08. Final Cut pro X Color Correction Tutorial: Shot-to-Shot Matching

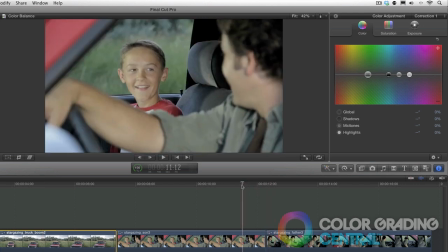(4:17)
In the next two shots, I'll try to match the first shot to the second. I'll click the first shot, choose color match,
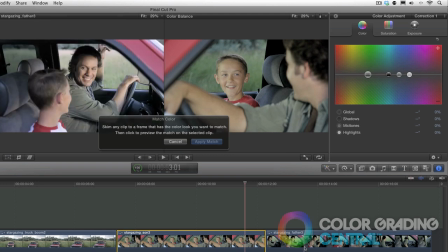(4:25)
and then I'll choose an area in the second shot and Ralph.
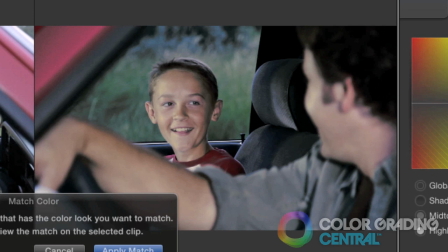(4:31)
That looks like crap. Now you might not be able to see it on this encoded version of the video, but on my video monitor I see a lot of posturizing and it just doesn't look good.
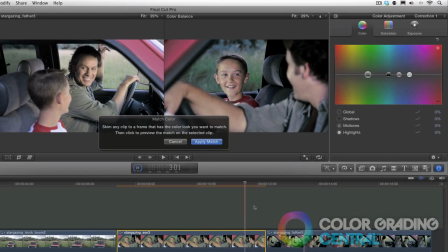(4:40)
So I'm not going to apply that, so I'll hit cancel.
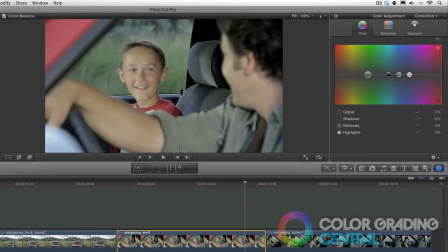(4:44)
The only thing that I can suggest here in this scenario is to pick the best exposed shot, which is the first shot, and match the second shot to it. I tried it this way and got better results.
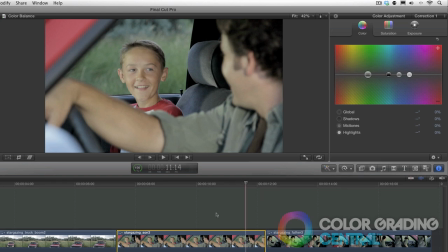(4:57)
So let's get back to manually matching. I'll start with the first shot inside the truck and match it to the rest of the sequence, going for that dusk look. In this case, I'm okay with crushing the blacks here.
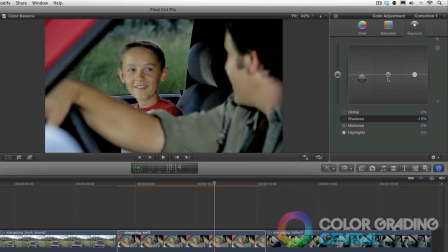(5:10)
I want to keep the exposure in the midtones, so I'll play the shadows in midtones back and forth until I've done this. For the color, I'm still unhappy about the green color cast that we fixed in the color balance tutorial. So I'm going to subtract the green from the highlights.
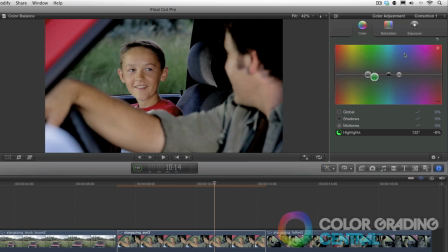(5:29)
And I still want a cool color cast to match the color temperature of the first two shots. So I could either do two things. I could either do a secondary, or I could use the global control here and get the cool color cast.
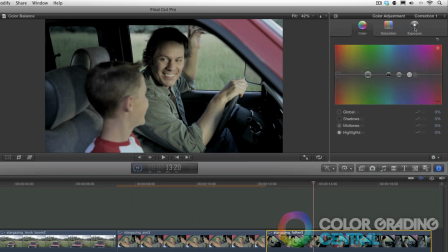(5:45)
Now I just need to finish up by matching the second shot to this first shot. I'll be using the same techniques that we used in the first shot,
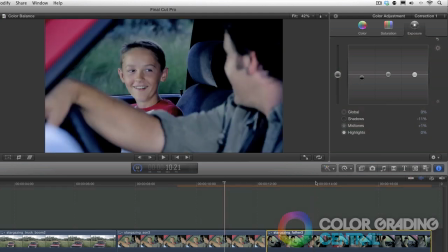(5:57)
but I'm going to jump back and forth so that I can make sure that I get the amounts right.
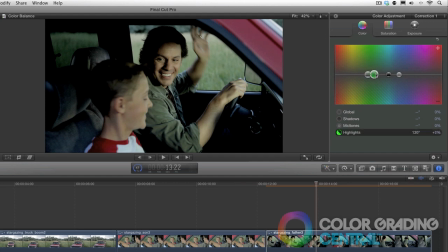Okay, I think that's it.
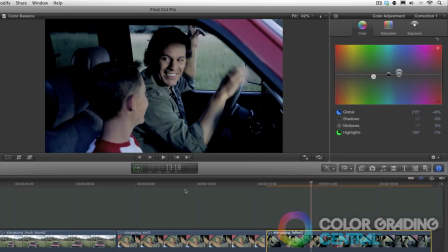(6:14)
In wrapping up, I want to say that ultimately, at the end of the day, if the shots match judging with our eyes, then that's it. End of story. If it's good enough for our eyes, no matter of matching with scopes or other bells and whistles is going to make a difference. So you might ask, should I use the color match feature of Final Cut Pro 10?
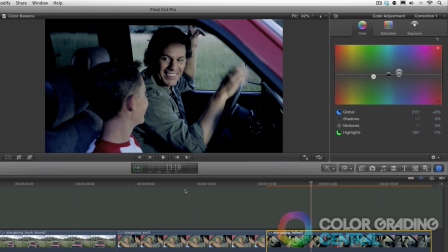(6:34)
Well, if it works, then go for it. If not, then just manually do it. But let your eyes be the ultimate judge. Up next, the sexy part of color grading, creating looks.
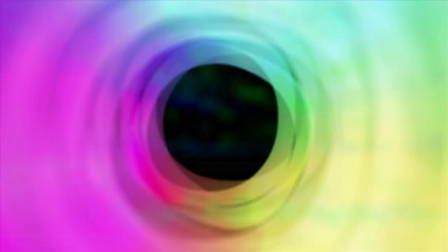(6:44)
Thanks for watching.